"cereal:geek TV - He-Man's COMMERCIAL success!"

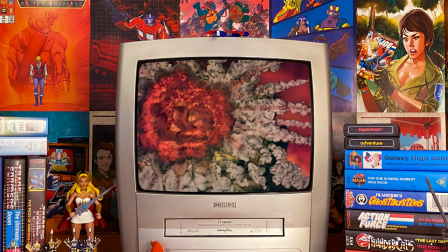[4:52]
The animated segment begins with an almighty explosion accompanied by an even louder sound effect from Filmation's library.
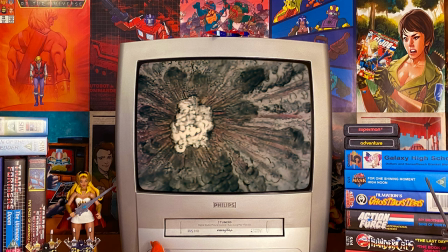[4:59]
The way in which the explosion is rendered is very true to Filmation's uniquely detailed special effects which could be seen on a regular basis in the Flash Golden series.
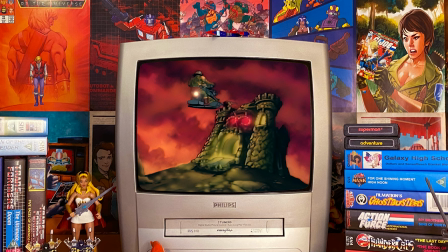[5:08]
As the smoke from the explosion fades away for the first time we get a good look at Castle Grayskull which the artists have rendered to look like a perfect replica of the toys. We see an iridescent glow coming from within the mouth of the castle as well as the eyes bathed in an ominous red glow.
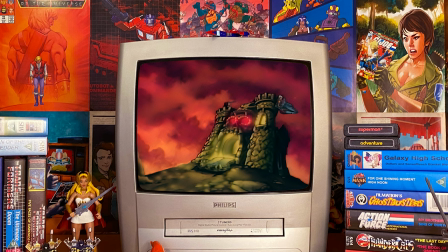[5:23]
It is interesting to look at this rendering of Castle Grayskull and compare it to what Filmation created a year later during production of the actual series. The direction of this one shot immediately creates the impression that Castle Grayskull is a very important place. The gun turret on Castle Grayskull fires blast after blast at Man-at-Arms who, on his skysled, turns away from the castle.
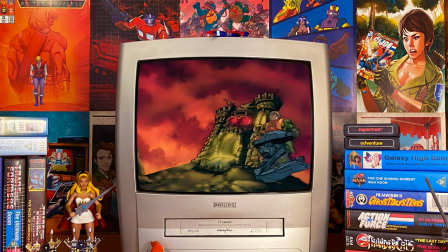[5:43]
We see that Man-at-Arms is designed to look exactly like his action figure, with all of the minor detailing on his armour accurately transferred to animation. The level of detail on the skysled itself is breathtaking, with the dragon pattern on the side of the ship replicated to perfection.
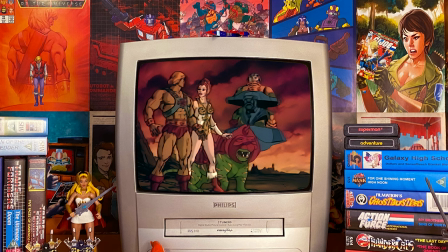[5:58]
The next shot reveals He-Man, Battle Cat and Teela looking rather heroic as Man-at-Arms lands the skysled. Immediately, we can see that, much like Man-at-Arms, the characters have been faithfully designed to look exactly like their toy counterparts. Even though the rendering of the characters is astoundingly detailed, each one of them moves throughout this scene with no static frames on show.
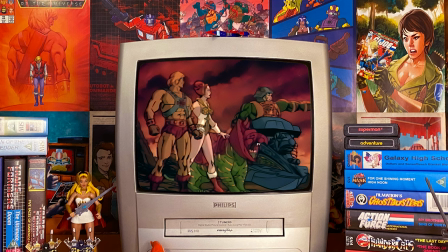[6:18]
The one criticism of this shot is that Battle Cat is a little on the small side. Man-at-Arms lands and warns his allies that Skeletor has captured Castle Greyskull.
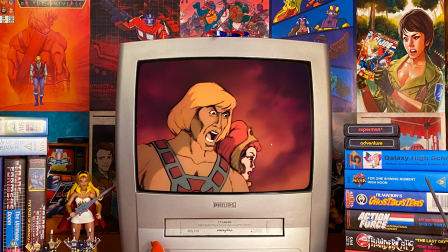[6:26]
The close-up of He-Man talking demonstrates the fluidity of animation.
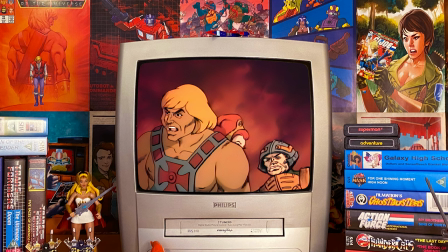[6:30]
The artists are clearly working from the voice track, with He-Man animated to be constantly moving in order to emphasise his commanding dialogue.
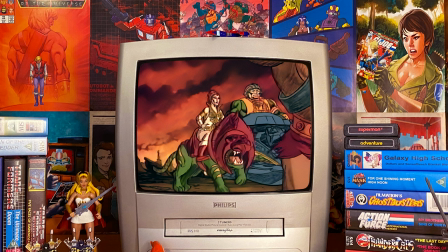[6:39]
In a scene which features probably more frames, fluid animation and detail than a single episode of the He-Man and the Masters of the Universe series,
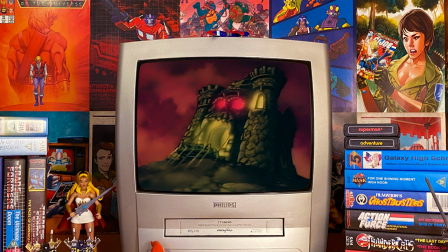[6:47]
the heroic warriors race into action to Greyskull. Interestingly, it is Teela that leaps onto Battle Cat's saddle with He-Man deciding to lead the charge on foot.
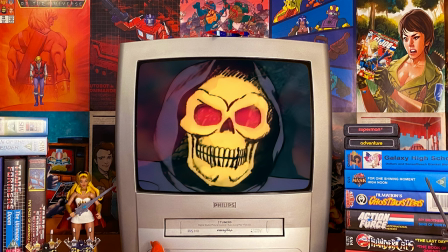[6:57]
It is only logical that the first time we see Skeletor in animated form should be via an extreme close-up.
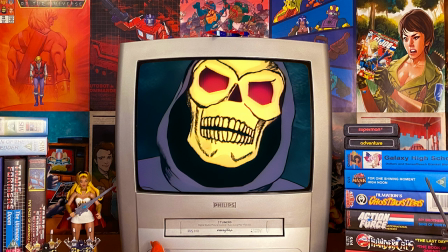[7:02]
The heavily rendered lineart helps in emphasising his skeletal visage.
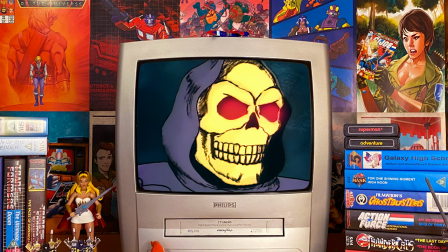[7:06]
A nice addition to all of Skeletor's animated movements is that his eyes are constantly glowing red.
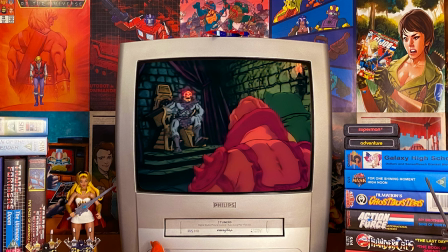[7:12]
Skeletor orders Beastman and Merman to defeat the heroic warriors, but that they must leave He-Man to him. We see an accurate representation of the Castle Greyskull throat as Skeletor rises to command his warriors. In this shot, as a testament to the sheer level of craftsmanship,
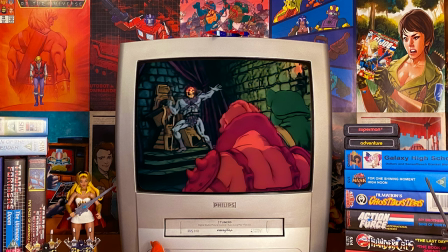[7:28]
both Beastman and Merman are constantly moving, reacting to every little piece of Skeletor's dialogue. And if you look carefully, you can see that Beastman's armor looks exactly like the action figure, even down to the loose straps that hang out of the back. The character design of Merman in the animated series was very different to the Mattel action figure.
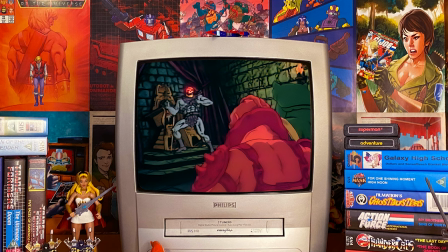[7:45]
And we can see here, at this point, Filmation were more than happy to transfer Merman's action figure look to animation.
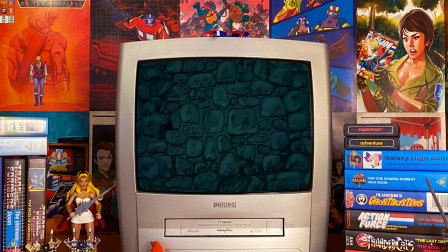[7:52]
He-Man crashes through the wall with his battleaxe and shield in hand.
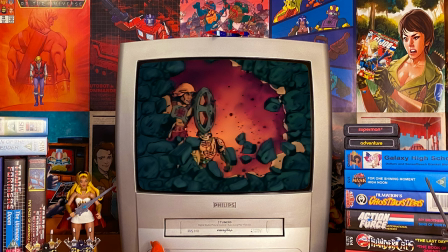[7:56]
The interesting thing about this is that in the series He-Man's battleaxe was not used, though a revised version does appear in the hands of Skeletor in the pilot episode, and his shield made a cameo appearance in the episode She-Demon of Phantos, wielded by Prince Adam. In this shot it's fair to say that the resemblance of the weapons to their counterparts is far from perfect.
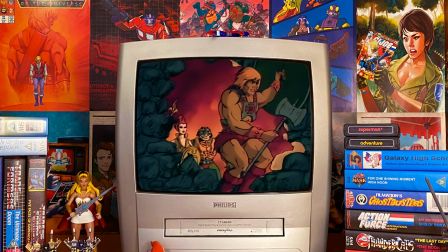[8:15]
One of the things about this commercial, which is evident in this and every other scene is the use of shadows. Filmation would achieve shadows through the use of film exposure and masking which were indicated and noted by the artist on the original pencil line art for the commercial. The process would no doubt have been a lengthy, time-consuming and expensive one.
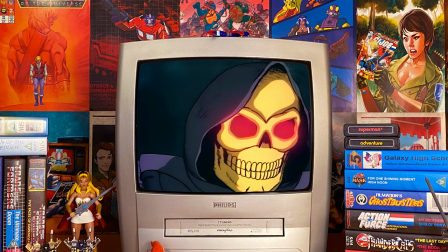[8:33]
We are treated to yet another close-up of Skeletor with the heavily rendered line art, once more emphasising his features.
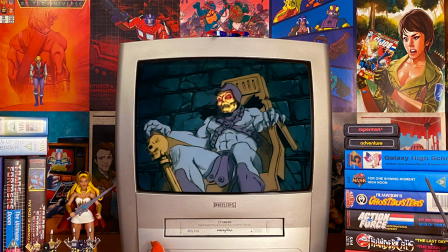[8:39]
Much like the shadows throughout the entire commercial, the red glow emanating from Skeletor's eyes would have been a lengthy, time-consuming and expensive process.
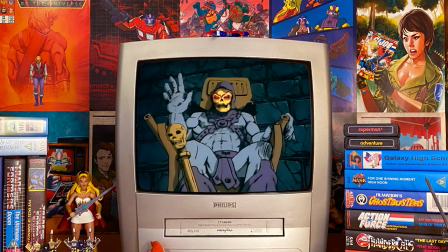[8:48]
Skeletor quickly turns his throne and pushes a lever which opens up a trap door beneath He-Man. Of course this shot showcases one of the action features of the Castle Grayskull playset.
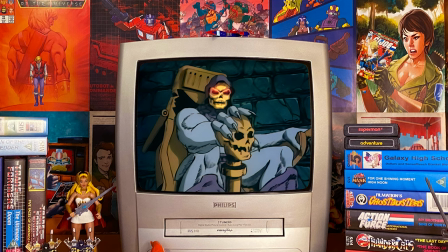[8:56]
The reason that Filmation added a lever to the chair is due to the fact that a simple turn of the chair would not make sense visually.
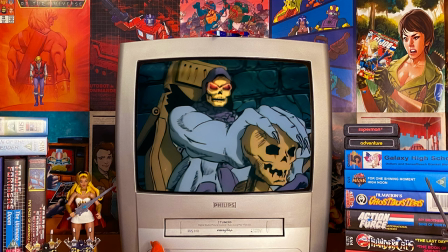[9:03]
The animation of the chair turn is smooth and the sudden camera trucking towards Skeletor as he pushes the lever makes the shot a great deal more dramatic.
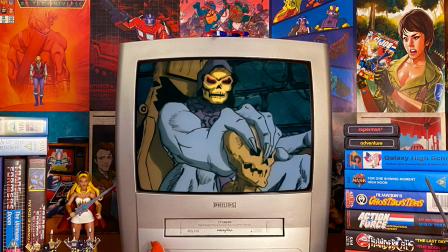[9:10]
This is one of my personal favourite images from the commercial as Skeletor looks wonderfully menacing sat upon the throne of Castle Greyskull.
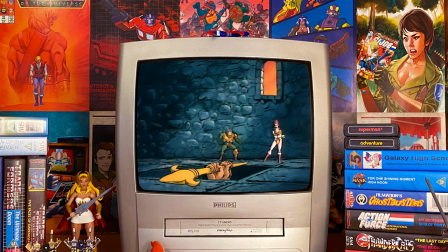[9:17]
The next few shots of the commercial occur in quick succession to emphasise the fast paced action of this scene.
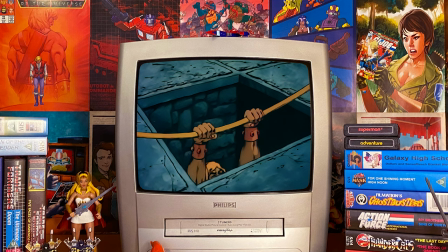[9:23]
As the trapdoor gives way, Teela throws her staff across to He-Man who uses it to prevent his fall.
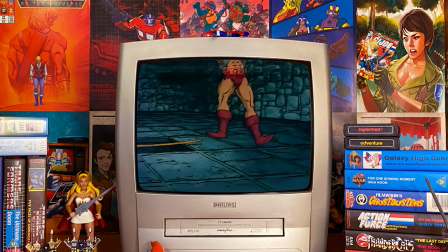[9:29]
The staff manages to carry He-Man's weight, thank goodness, as the most powerful man in the universe begins to position his body. He-Man then flips out of the trapdoor and onto his feet. One of the most interesting animation sequences in this short occurs as Skeletal leaps onto the sky sled.
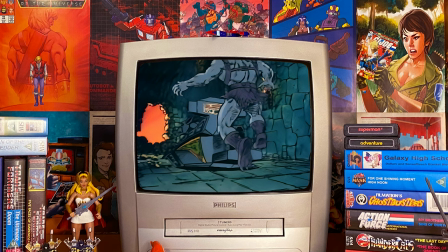[9:43]
If the animation looks familiar to you, it should. Filmation would later simplify this sequence for the series and have it archived as part of their stock animation for whenever Skeletor needed to make a hasty getaway.
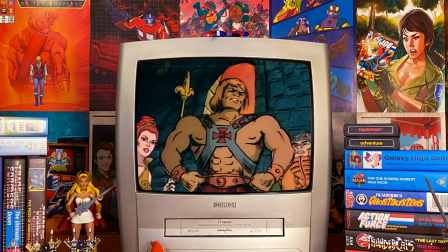[9:55]
Next, a low angled shot shows He-Man strike a heroic pose as Teala and Man-Arms enter the frame.
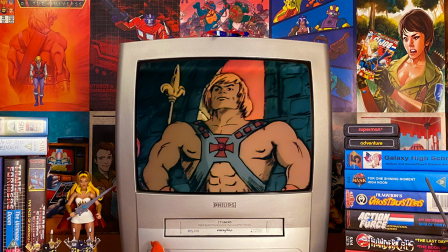[10:00]
Man-Arms comments that Castle Grayskull is safe, but He-Man replies, nothing is safe, while Skeletor is out there.
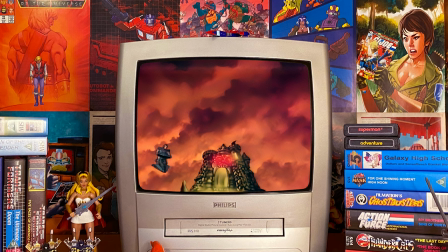[10:07]
A fantastic shot then shows Skeletor fly out of Castle Grayskull and directly towards the camera.
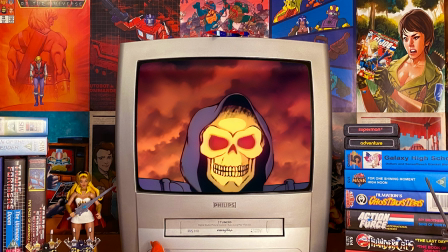[10:12]
We see Castle Grayskull illustrated from a low angle in the shot, an image we would become all too familiar with in the series.
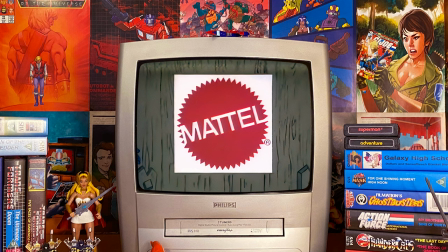[10:18]
As the commercial comes to a close we see the jawbridge close over the live action footage. The sound of the jawbridge closing is something that Filmation would utilise on the series.
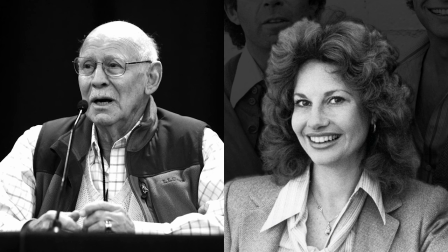[10:28]
For those wondering the pilot utilises the voice talents of Alan Oppenheimer and Linda Garry who would go on to voice the very same characters in the series.
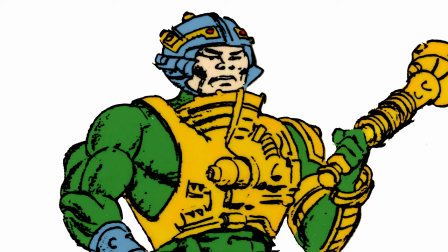[10:35]
In this short Oppenheimer voices man-at-arms with aggression as the character had yet to be designated as the elder, softly spoken, adopted father of Teela.
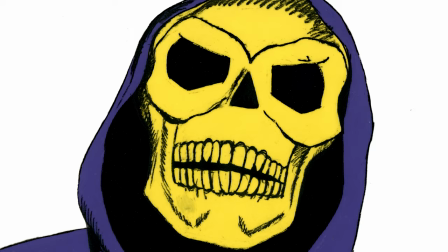[10:43]
Oppenheimer's voice for Skeletor is by far the most interesting aspect, choosing to give him a deep guttural voice, one that he would later use for Battlecam,
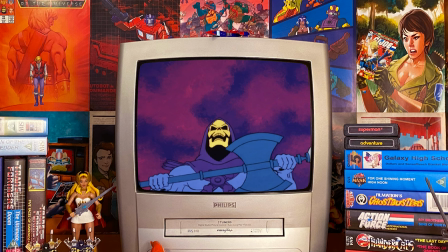[10:51]
as opposed to the highly memorable upper register voice he would use in the series.
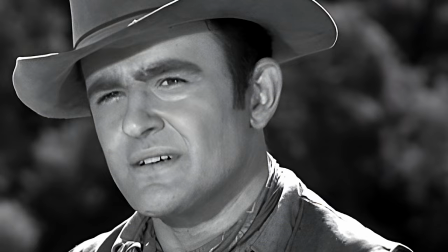[11:03]
The voice of He-Man is somewhat of a mystery. At times the voice carries certain inflections that indeed sound like John Irwin, the voice of He-Man in the series itself.
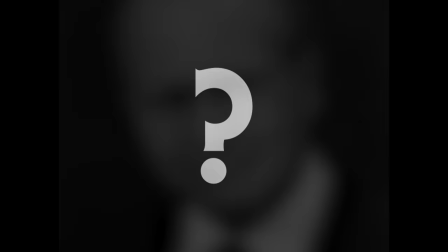[11:13]
However, upon careful inspection and intricate detective work by fellow serial geek contributor John Talper,
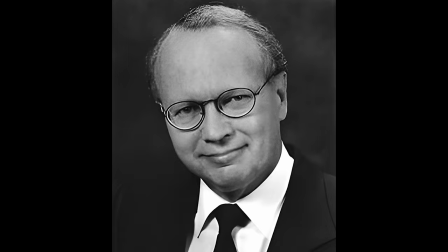[11:19]
it would appear that Burr Middleton was the voice of He-Man.
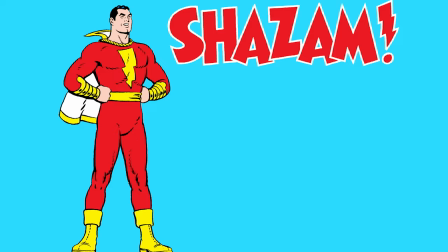[11:23]
Close to the production of this commercial, Filmation had finished work on the Shazam series in which Alan Oppenheimer,
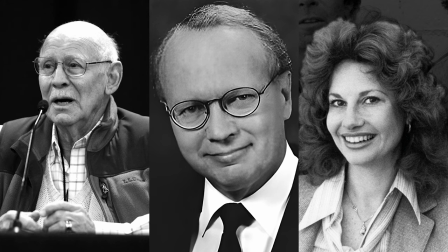[11:29]
Linda Gary and Burr Middleton as the voice of the heroic Captain Marvel himself were part of the cast.
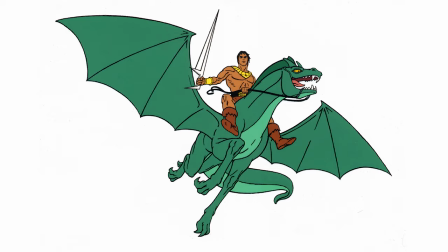[11:35]
Interestingly the commercial uses a piece of music which was a part of Filmation's Blackstar series.
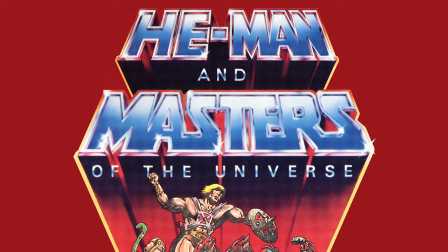[11:41]
Once Filmation secured the rights to produce a Masters of the Universe animated series they actually used the animation from the commercial to sell the series at trade shows.
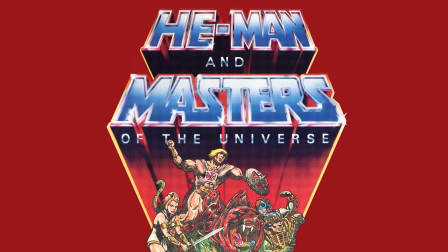[11:48]
Pilots often differ from the final products and this is most definitely the case when comparing the commercial to the actual show.
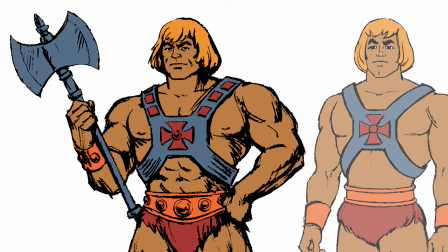[11:55]
Naturally the style of animation seen in this commercial would not have worked across the space of 65 episodes, let alone a 22 minute episode.
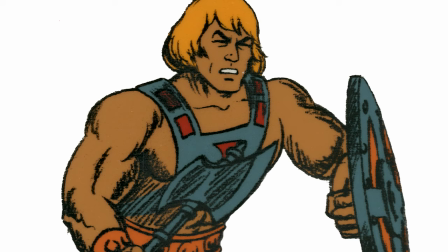[12:02]
Even though many of the color palettes were retained for the series, the character designs were understandably simplified for the series.
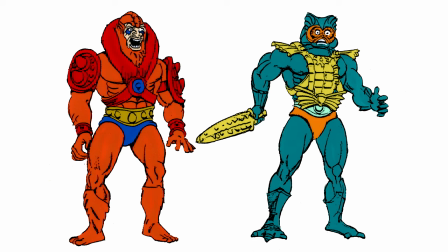[12:09]
The animation seen in the commercial itself was edited down from the material that Formation actually produced.
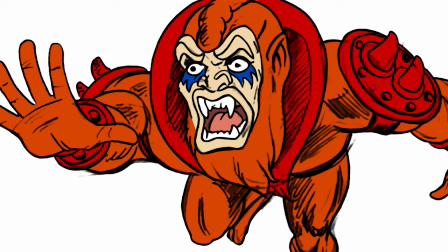[12:14]
This explains why both Beastman and Merman are non-existent once the heroes confront Skeletor and Sidecastle Greyskull.
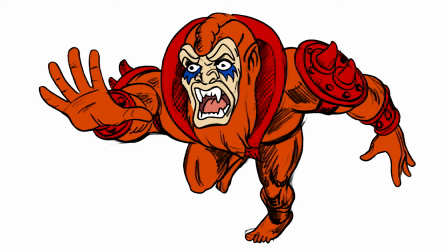[12:20]
It also explains why personally own pencil artwork and cells from this commercial that do not appear in any of the scenes we see.
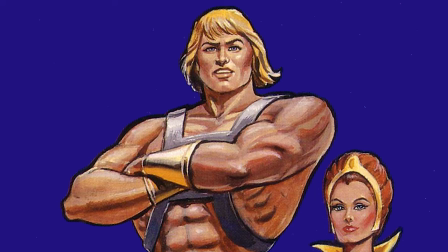[12:27]
Sadly it is doubtful that we will ever see the entirety of Filmation's work on this commercial.
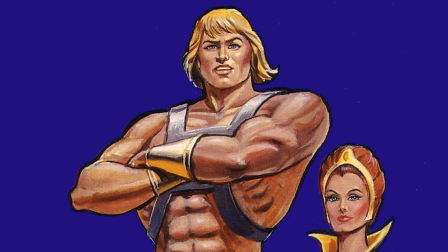[12:31]
To this day the commercial stroke pilot of He-Man and the Masters of the Universe stands as the beginning of a groundbreaking union between Mattel and Filmation.
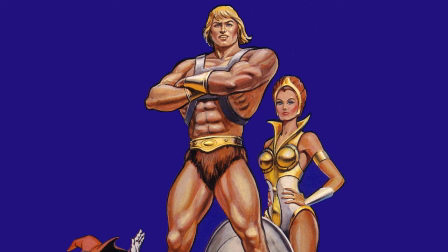[12:40]
A union that would change both the face of the toy industry and the animation industry forever.
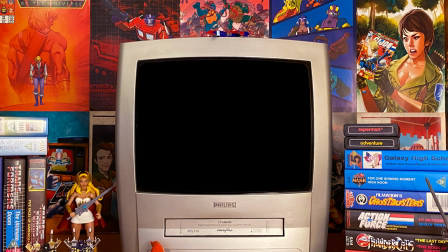[12:45]
Oh and just one more thing, Here's Filmation's Castle Greyskull commercial in all its glory.